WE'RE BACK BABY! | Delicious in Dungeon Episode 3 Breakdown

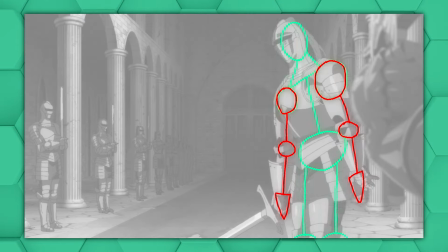Episode 3 of Dunjameshi is by far the best one yet, so as always, let's break it down and compare it a little bit to the manga along the way.
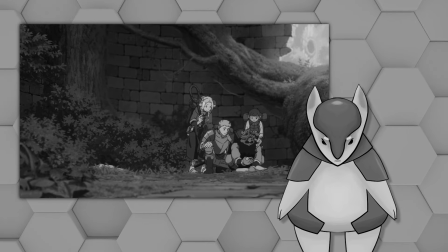Last time I said it definitely feels like they're trying to save money right now. We can only hope it's for a good reason.
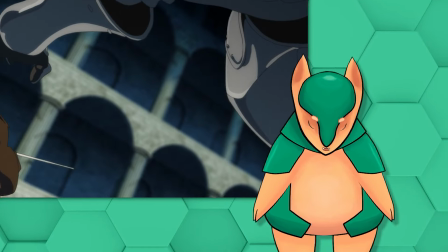It definitely was. Erm. Faith in Humanity equals restored. Certified Reddit moment.
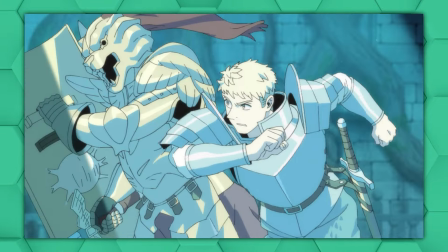There are so many great moments in this episode. I'm spoiled for choice, but I'll do my best.
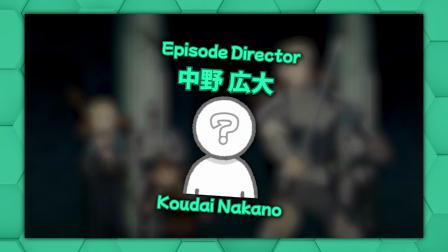This episode was directed by Koudai Nakano and storyboarded by Ichigo Kano.
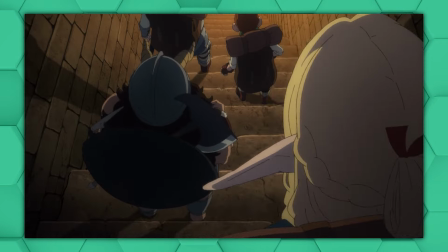This first scene is all about projected light and cast shadows.
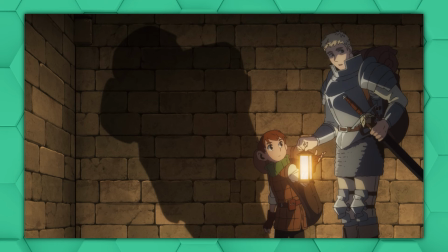I love the way that as Laios lowers the lantern, Chilchuk's shadow stretches upwards on the wall behind him.
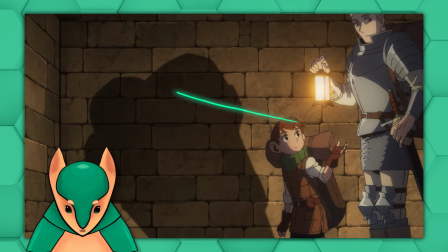I guess technically this starting point doesn't make logical sense, because the shadow is being projected upward even though the lantern is above Chilchuk's head,
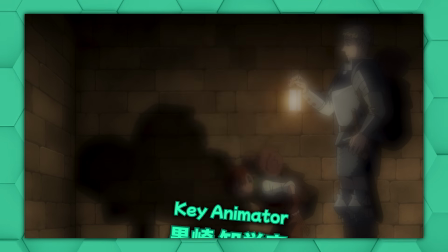but key animator Chiemi Kurosaki takes some artistic license to create a more interesting composition with something that still feels realistic,
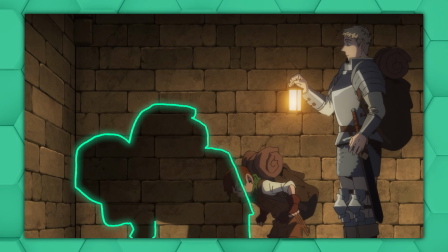even if it technically isn't.
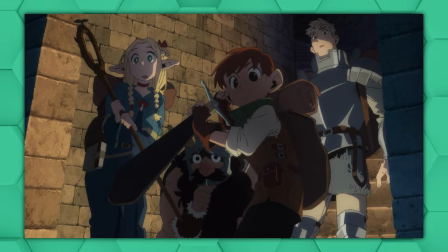They've really taken some liberties with the character designs to show how startled they are in this reaction shot as Chilchuk opens the secret passage,
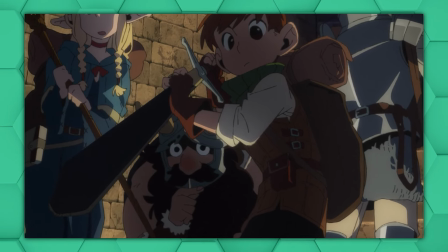and I love how Senshi is cowering behind Chilchuk, emphasizing the trust that was built up between the two of them at the end of the last episode.
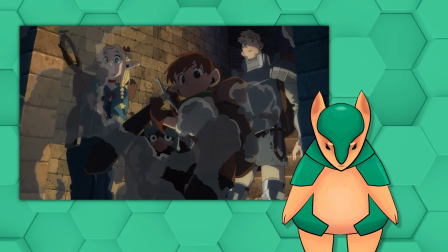This shot isn't in the manga by the way, so it's a great way to add some extra excitement to the very start of the episode.
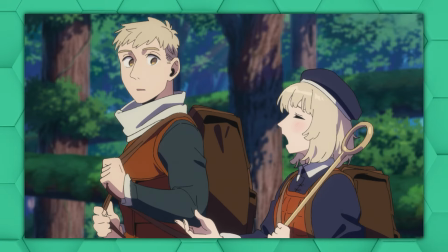Continuing with the theme of less is more from the previous two episodes,
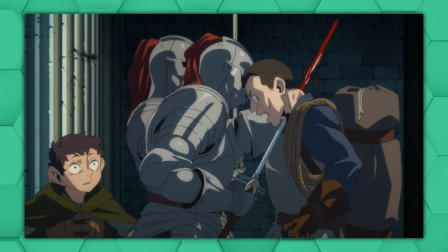this shot during the Living Armor flashback is super startling because there's no anticipation to this movement.
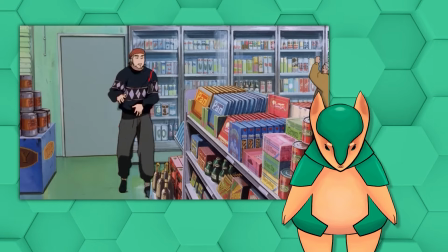If you want to learn more about anticipation in animation, I talked about it more in this video, which I'll link in the top right corner,
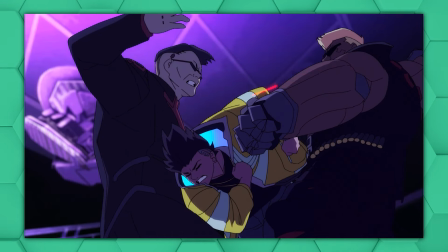but normally a character would reel back a bit before the stabbing motion to build up momentum,
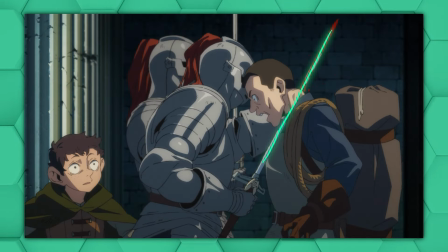but here it's just one swift robotic motion.
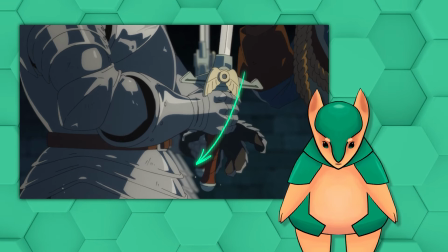The armor does quickly bring the sword down before stabbing this guy, but this is only to get a low enough angle for this motion to even be possible.
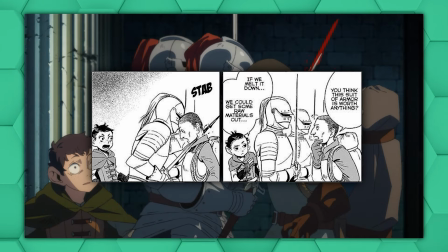Just like these two simple panels from the manga, the lack of anticipation here makes this motion feel stiff and inhuman.
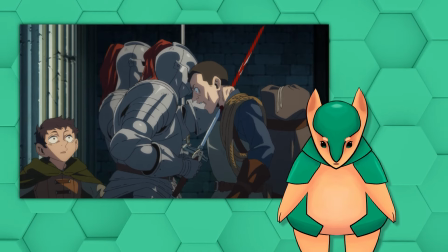When we cut outward to this wider shot, we don't even get to see the moment of impact because, just like the characters in the scene, we don't even know what's happening until it's too late.
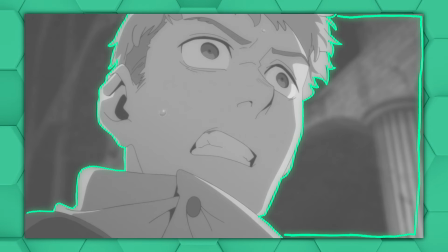Compare that to this incredibly cool shot, which starts as a close up before seamlessly reframing to a medium shot as Laios dodges this sword swing.
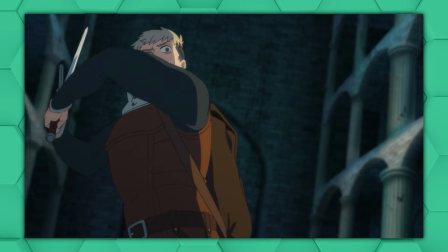Laios winds up his swing for 8 frames and almost a full 2 seconds before bringing it sharply down.
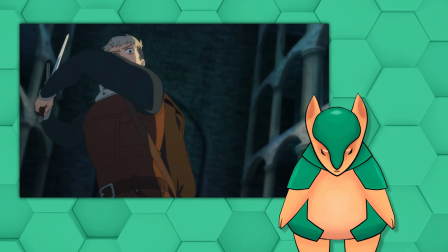Not only does this difference make the living armor feel cold blooded and intimidating, it also communicates the stakes of this battle, and thus the entire episode.
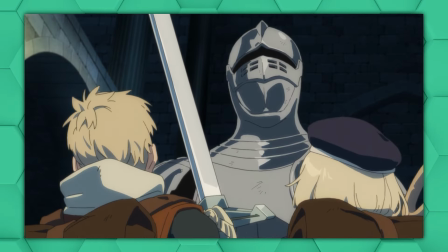Laios and the humans in general are at a huge disadvantage because his sword swings literally take twice as long,
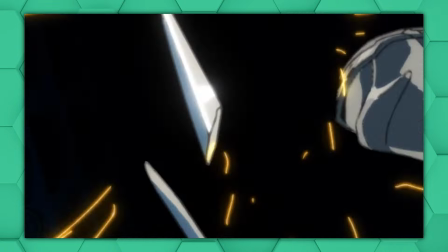and this is only compounded by his sword shattering the moment it comes in contact with the other blade.
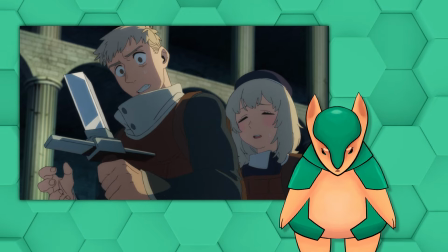And one more cool little detail, this time one that's also present in the manga. After the sword breaks, they break the 180 degree rule.
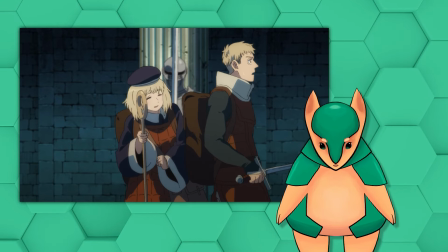The 180 degree rule is a basic rule of thumb mostly used in live action production.
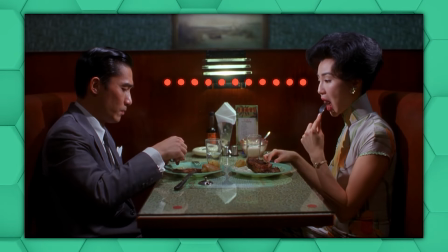If you were to draw an imaginary line between the two main players in a certain scene, you generally would want to keep the camera on one side of that line,
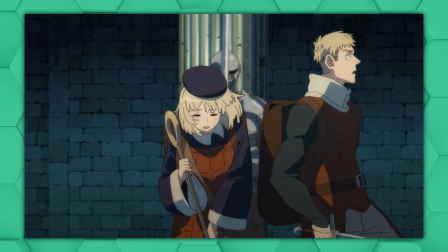so as to keep the geography of the scene consistent and understandable.
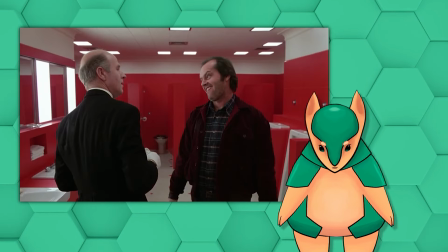If you cut from one side of that line to the other, it can be shocking and disorienting, but the greatest filmmakers use this to their advantage and break the rule on purpose.
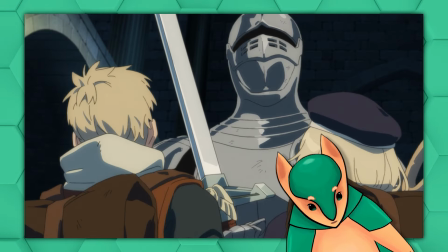Starting from this shot, the simulated camera always stays on Laios' right side, so he's on the left side of the frame looking right.
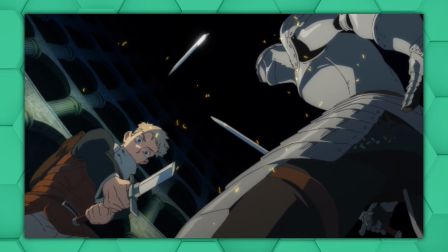But after his sword breaks and it becomes clear that fighting back is completely futile, and as Laios backs up,
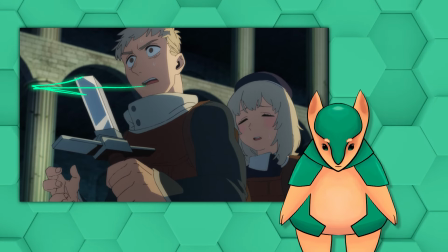he's now facing to the left of the screen, illustrating how the scene has been completely recontextualized.
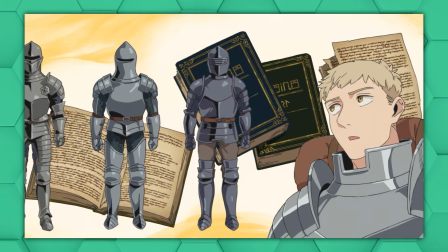After cutting back to modern day when Laios is more experienced and more prepared,
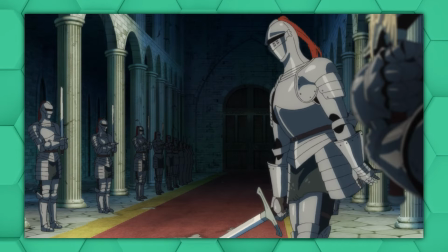the living armor moves a bit differently now, giving off more of a zombie vibe than the robot one that it was before.
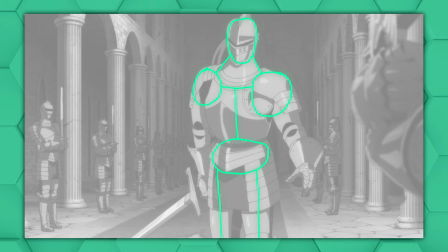The suit lurches forward quickly on one foot and its arms follow loosely behind and swing into place.
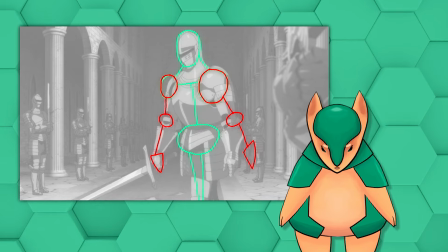This vibe shift could indicate that maybe the armor hasn't moved in a long time,
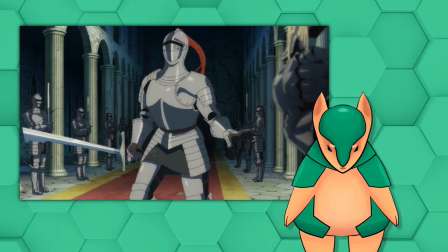and also that, let's be real here, this cut was likely done by a different key animator.
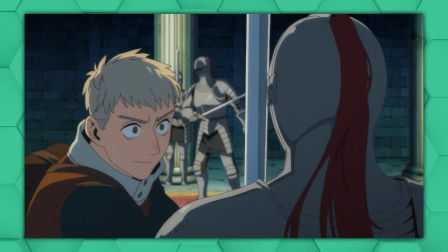But the biggest thing that it signifies to me is a difference in perspective from Laios.
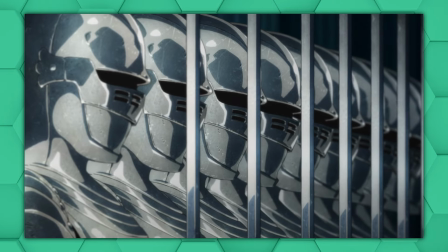Three years ago, the living armor was an unknowable and insurmountable threat, so it moved like a terminator.
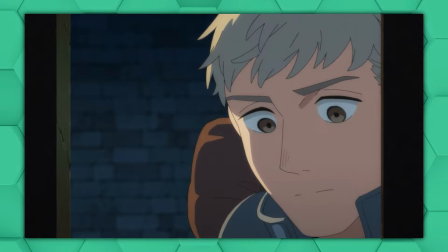But now, Laios is armed with more experience, a party that's got his back, and most importantly, curiosity.